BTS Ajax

Hi, I'm Richard Huff and this is my behind the scenes for my Road Reel entry which is Ajax. First of all I've really got to thank everyone who helped out, the actors and the crew, Nate, Phil, Amy, Lena, Hayley, Chloe and we're all the actors and then the director of photography Kieran,
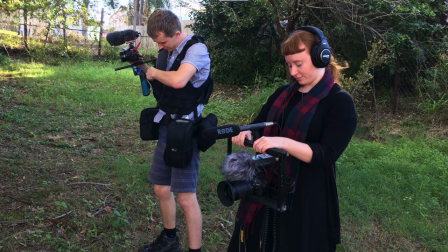Rhianna and Gordon who both helped out on crew and Leonie and Kayla who who did the makeup.
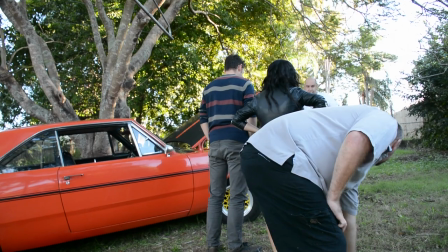These people all came and and gave their time freely and helped out so much and made it so much fun. So thank you to all those people. This is the My Road Reel competition and so the microphones that we used on this production were the NTG2 shotgun mic which is probably what we used the most and we also used the NT2A which is a condenser mic that we used for the voice overs and some of the other things we
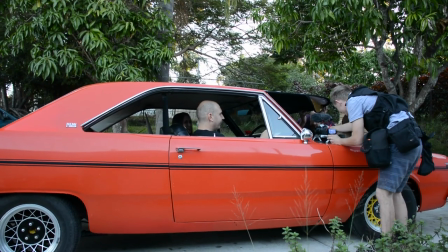did here at the desk. One of the things I've enjoyed most about doing this production has actually been doing a bit of the prop building.
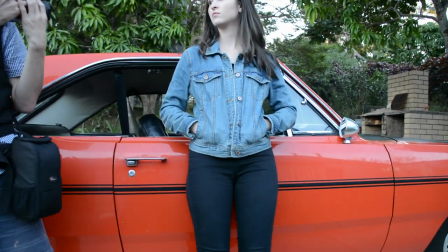I had a lot of fun with that
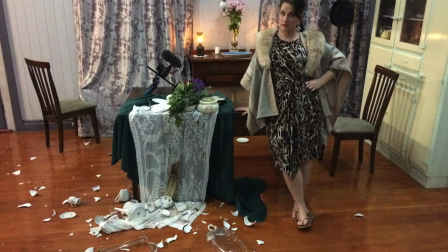mostly with the shot of the crashed car and also the shot of the underworld table as well which was always going to be fun.
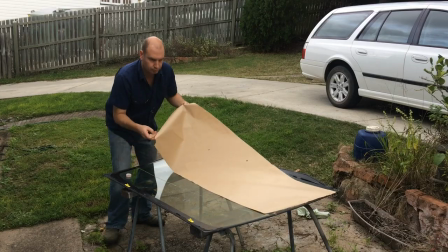The scene of the crashed car a friend of mine replaces windscreen so he was able to give me a broken windscreen that had come out of the car
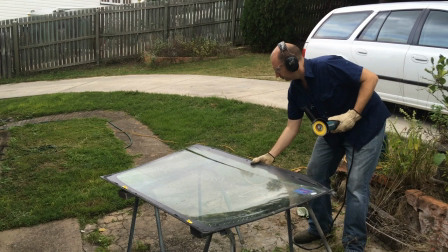and I cut it to the shape of the windscreen that's in the Valiant pacer that we use and laid it over the top and obviously
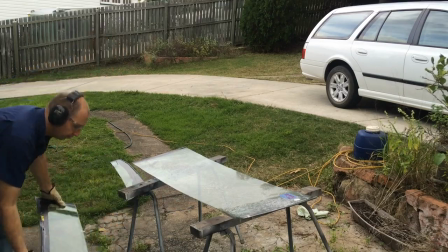broke it a little bit more to give that broken windscreen look.
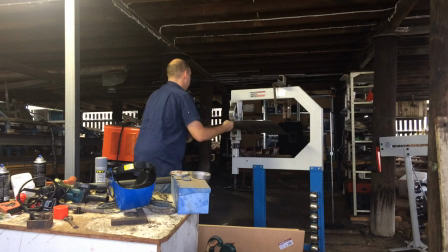And there was also, not that you see it that much in the movie, but it's all about details I suppose, the passenger side door.
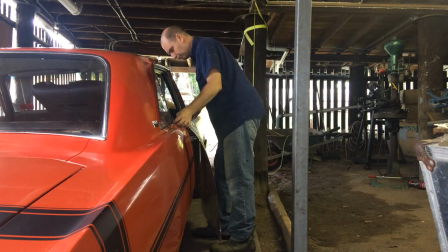I made a skin to go over that out of thin aluminium. It actually was a proper fit to start with and then I bent it up to
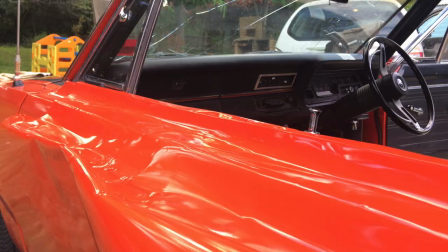make it look like it had been a crack and it just sort of sticks up a little bit above the door. So that was lots of fun and just trying to have a go at every facet of movie making and that was one that I got to have a go at this time.
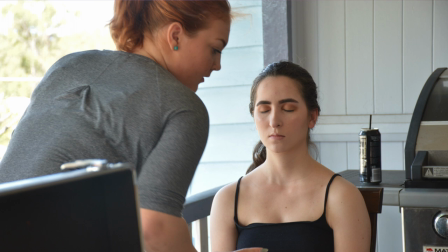Lastly, I'd like to thank Rode for giving all of us the opportunity to get out there and do something. I think having the date and the time limit to get something done
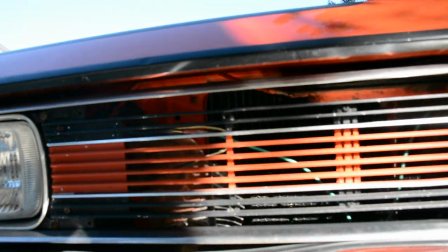actually gets people motivated. so thank you so much for putting the competition on the prizes on offer are absolutely fantastic but really quite secondary as to getting out there meeting other people who are in the same field and have the
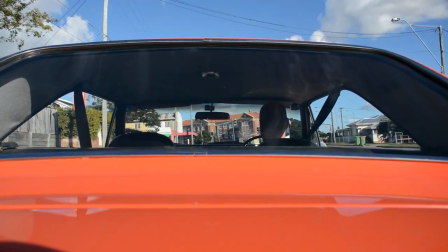same passions and getting to make something together whether it
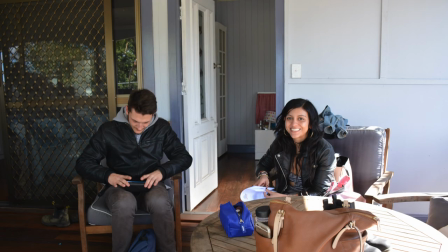be great or just your best attempt you get to have a go
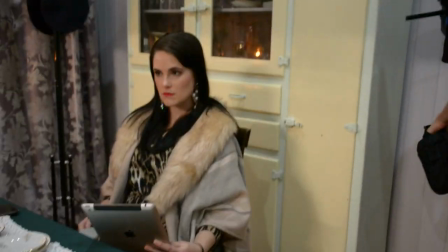and isn't that what it's all about getting in there and having a go so thank you Rode for
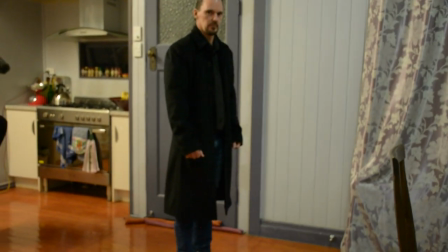putting on the competition and that's my behind-the-scenes video thanks for watching